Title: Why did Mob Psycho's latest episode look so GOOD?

Yes, I know it's another why does the animation look so good video. I swear I haven't run out of ideas.
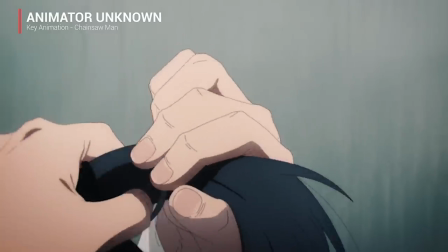It's just there is a lot of great animation coming out right now. This year in general has been insane.
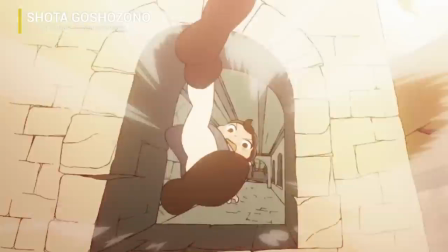And yeah, well this week it's Mob Psycho.
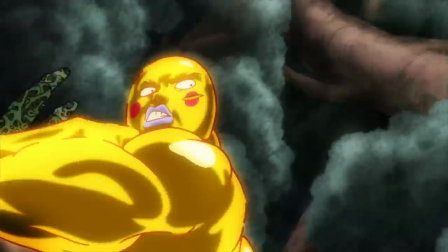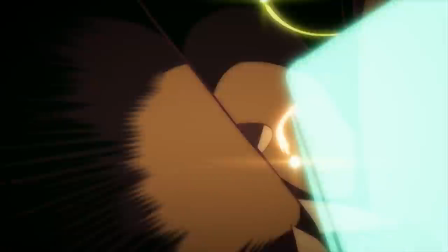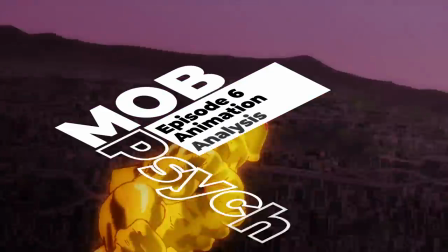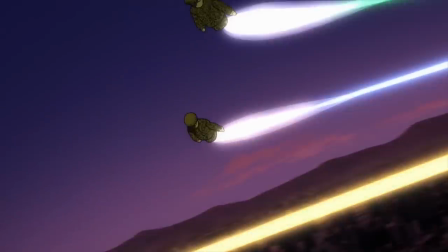So why did this episode look so good? Well, for one, the series actually had a stable production.
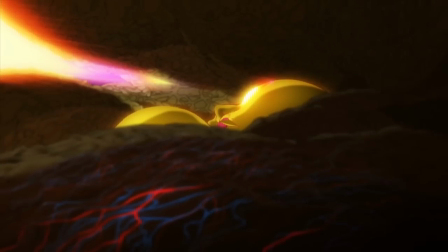So, you know, kind of helps when everything isn't crumbling around you. But one of the biggest was that it was stacked with a bunch of action veterans.
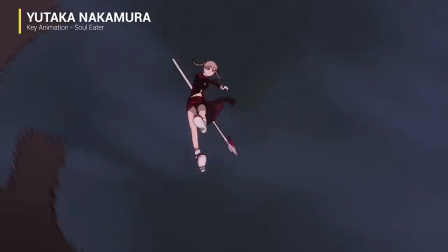And not just any names, but sort of the industry's best. Yutaka Nakamura, Yoshimichi Kamada, Yuki Hayashi, Hirunori Tanaka,
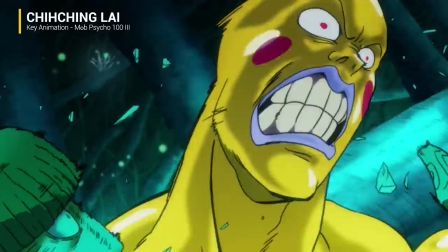yes we're talking about Tanaka again, don't care, and of course a lot of other talented animators.
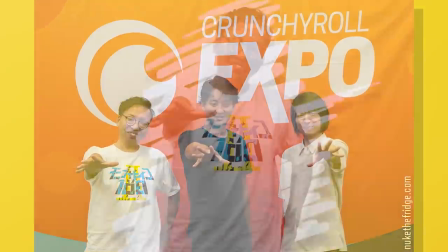But a little more on Kamada first because context is sort of necessary.
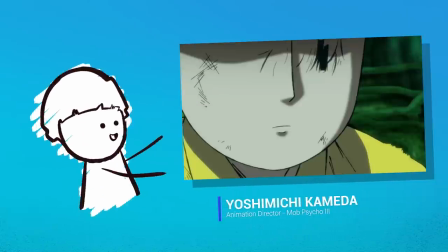If you don't know who he is, he was this episode's animation director, the show's character designer, and chief animation director for this season.
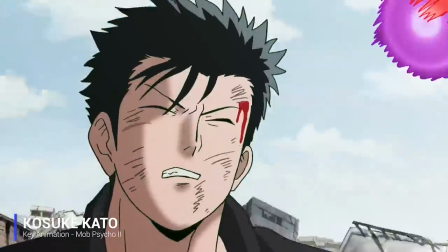But most of all, he's one of the main guys, second only to the series director, Mr. Tachikawa, who has defined the overall aesthetic to mob.
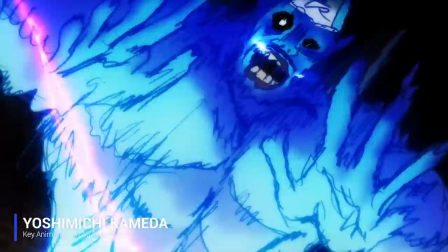The sketchy lines, the bombastic movements, and crazy expressions are all staples of Kamata's work,
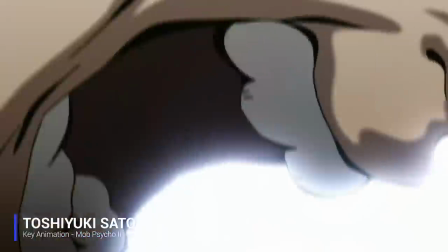and naturally also that of his students and followers he brought on board.
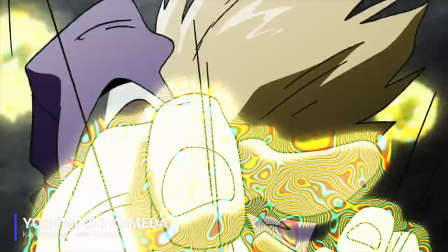Right from the first promotional video, his intention was to cement this type of animation as mob style, and it seemed to have worked.
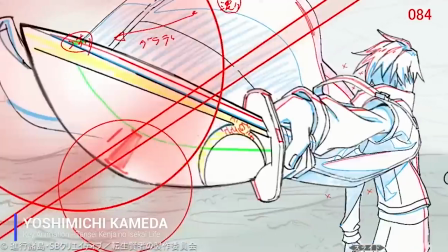Now, the last couple of years for the most part have marked a quieter era of Kamada's work.
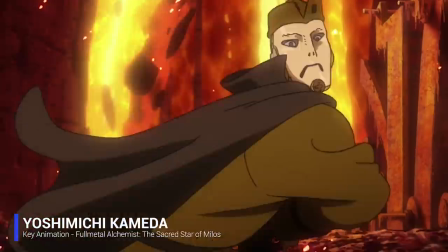It's still great mind you but the lengthy dynamic action sequences he became so well known
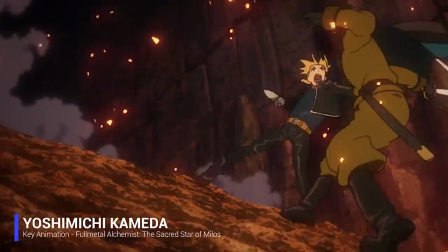for have become a bit less frequent so this episode was kind of special in that regard.
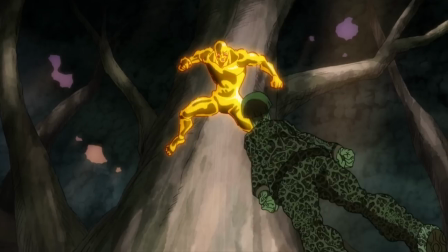But anyway let's actually go in depth and break it down. So number one Yutaka Nakamura.
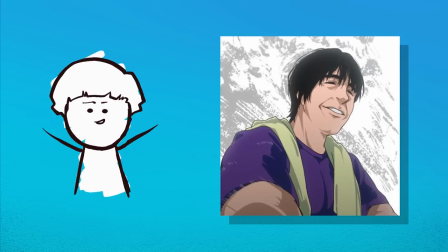Who is he? What is he?
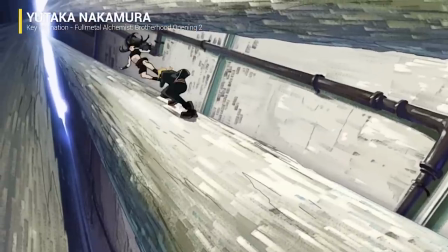Well Nakamura if you've heard of the word Sakuga you are probably aware of him and if you haven't heard of that word well yeah that's why I'm introducing him.
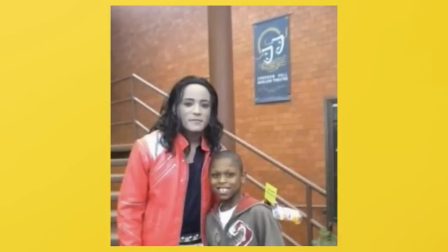I guess the simplest way to describe him is the Michael Jackson of the animation world. Yeah, actually come to think of that's probably one of the worst examples I've done. Forget it, he's the Elvis Presley of the animation world.
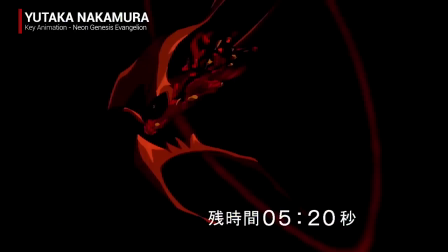And I say all that simply because he just has such a cult following.
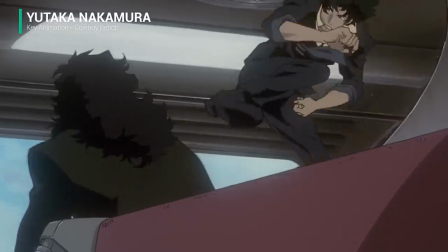From his work on Evangelion to other classics like Cowboy Bebop, then his incredible work on Sword of the Stranger,
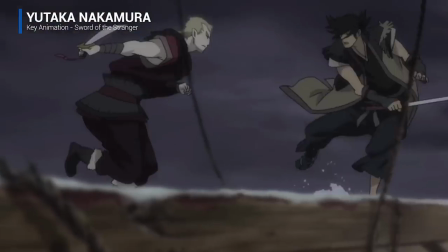often regarded as one of the best animated action sequences of all time, then his work on My Hero Academia,
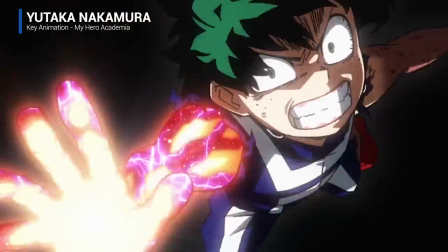it just goes on and on. There's a reason why he has such a strong following.
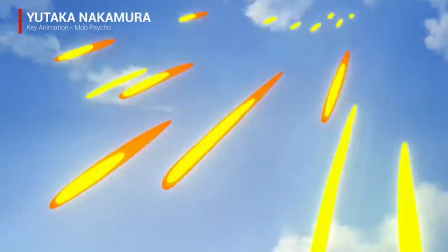Now Nakamura's no stranger to Mob Psycho, his part in the Mob vs Koyama fight is one that's hard to forget.
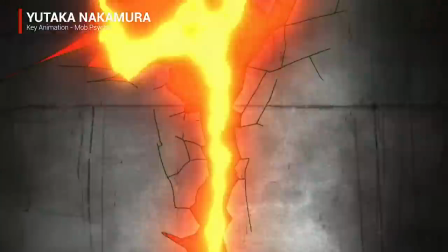However he was absent for the second season so yeah his return is definitely exciting.
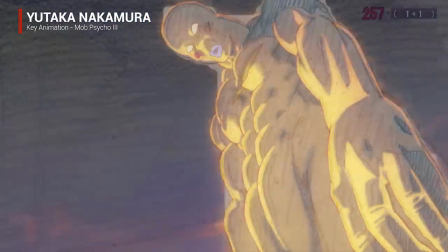Now it's hard to break down this scene for me because there's just so much that's great about it.
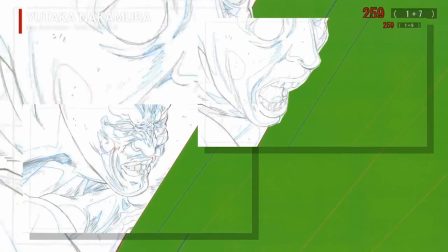From the very loose and expressive drawings and aspect of his work seldom talked about or just the crazy amount of characters he draws,
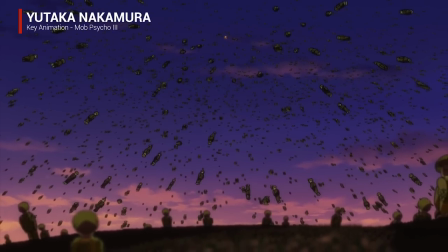there's just so much, it's very dense in every way. But I think the reason why everything works so nicely, I guess the Nakamura flair, is in the shot selection.
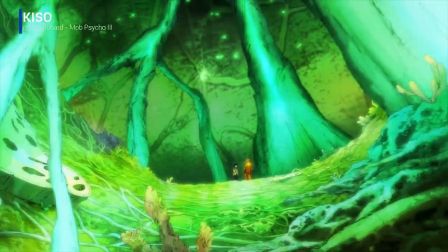Although Yuta Akiso is credited for storyboarding,
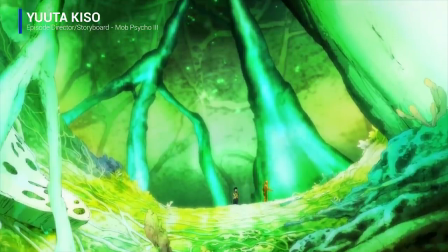Nakamura is also known for either changing or just entirely boarding his own scenes and this definitely has his touch.
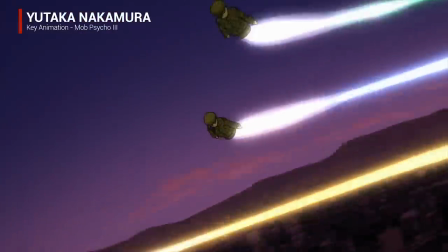Nakamura chooses a lot of long shots, whether it's his dimple is being smashed through the sky or the final explosion,
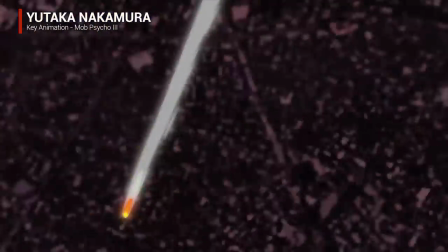it's always taking a big step back from these characters and getting that contrast between them and this massive city.
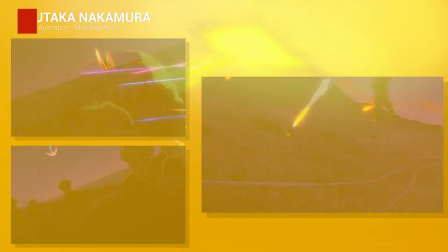It's what gives that grand sense of scale. And it's pretty clever because at the start of the fight,
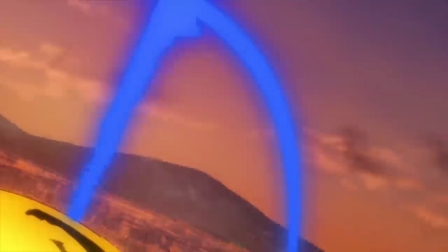the main focus is on these tight camera angles and progressively you get a wider view of the environment, but I'll go a little more in depth to that a bit later.
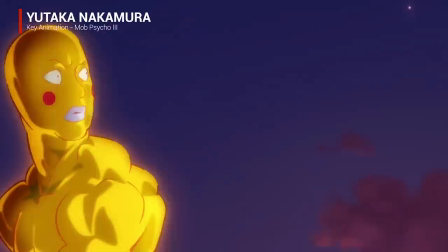Anyway, mixed in that you have constant motion, whether it be from a character or some form of projectile.
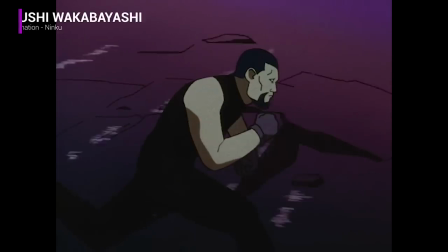It's very deliberate and in principle sort of reminds me of flow animators like Atsushi Wakabayashi and Noriya Matsumoto.
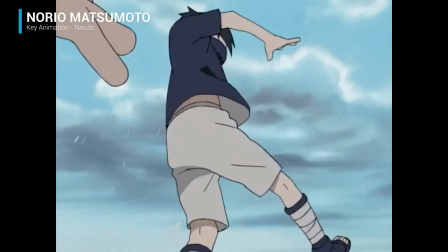But instead of nuance and delicate movements like those guys would animate, it's big actions.
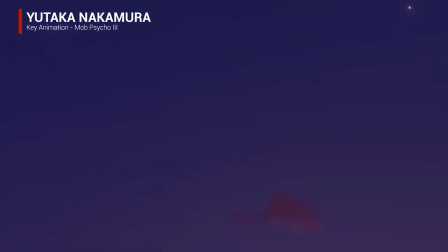Take the cut as Dimple gets hit.